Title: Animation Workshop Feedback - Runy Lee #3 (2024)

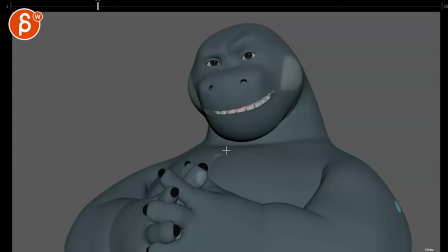715s
people have things to say about my weight the other thing that you can add is that given that he's so big you would also see and feel more of the breathing and even shoulders so a lot of you people have things to say about my weight my weight imagine the shoulders go down
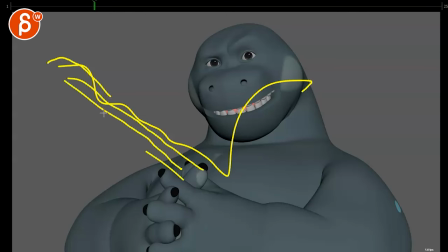730s
the body exhales as he says all this and then weight and then weight is almost a bit more again accusatory where he might even rotate his chest back so you have this might start a bit higher and then right there we end up a bit lower a bit lean forward wait and then
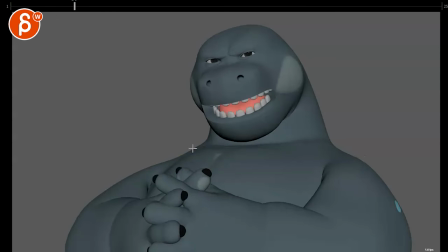748s
wait up a little bit just a bit because i it there i see that i wait it's also a bit more confidence to not move at all and just stare and just say wait like that but i think we could we could add even if it's like 10 15 where it's more feeling
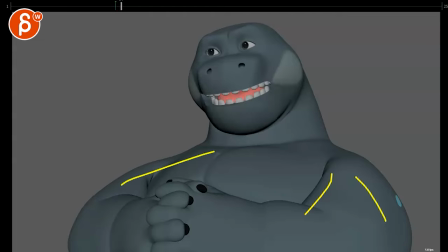765s
than seeing i think that's going to help you as well just overall with the shots give this a bit more life you guys are always chastising how i look i love this how i look that'll lean again something you can think in terms of he might start here and that's your line they're
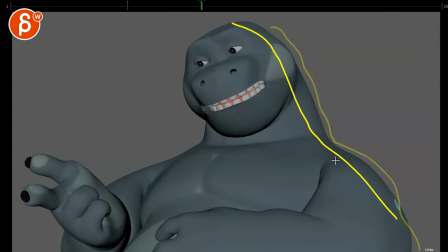781s
always chastising how i look and then at the end he's actually this far so throughout the whole thing you went you're already leaning the head and then you have one extra lean that's a bit broader that's this if makes sense like he's i'm thinking i'm thinking of leaning with an extra lean look
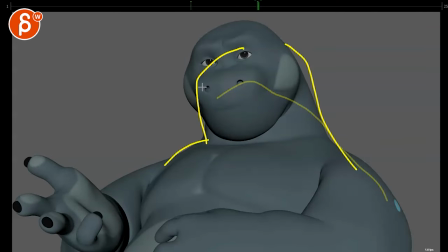796s
and uh you say that and then and then he goes back into being a bit straighter so that's to me the the thing i was mentioning at the beginning like having a bit more potential side to side could he turn again is he on the chair where is he is this in an office is this an interview and so on and so on like i think how you're gonna um
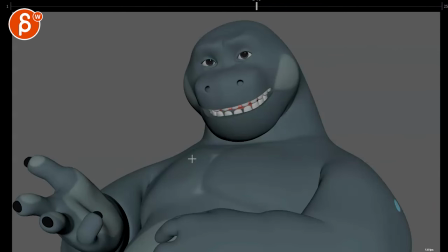815s
decide on the setting might also help you in terms of acting and choices of potential body movement. Alrighty, that's kind of that. Yeah, any questions? Let me know. I hope that answered your questions. You mentioned you want to push your lips a little bit, but not end up super chatty or bouncy. So to me, it is chatty and bouncy right now.
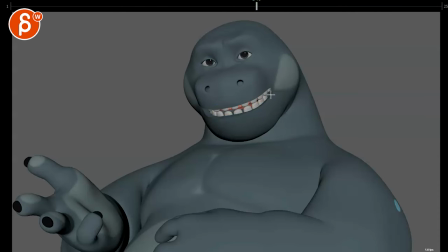832s
So the biggest thing would be simplify and add exaggeration through, again, simpler shapes, corners, arcs, potential arcs more in the jaw and giving your head a bit more of a line of action so it's not so symmetrical, especially when you have like head-on where is he
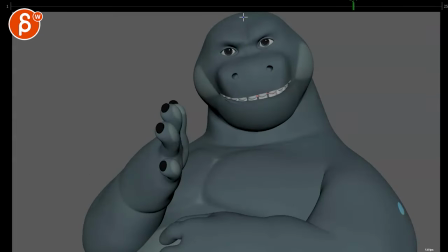851s
oh here like head-on where it's it seems really symmetrical so
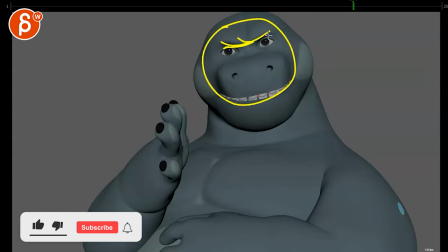856s
we can push that this is probably the least symmetrical over the face or the uh the eyebrows anyway hope
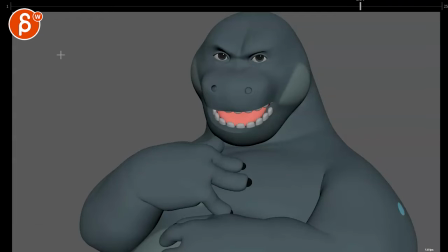861s
that makes sense let me know and that's that thanks all right there's an email you can sign up you can start whenever you want you can submit whenever you want you get 16 submissions either way a like and subscribe would be awesome all right thank you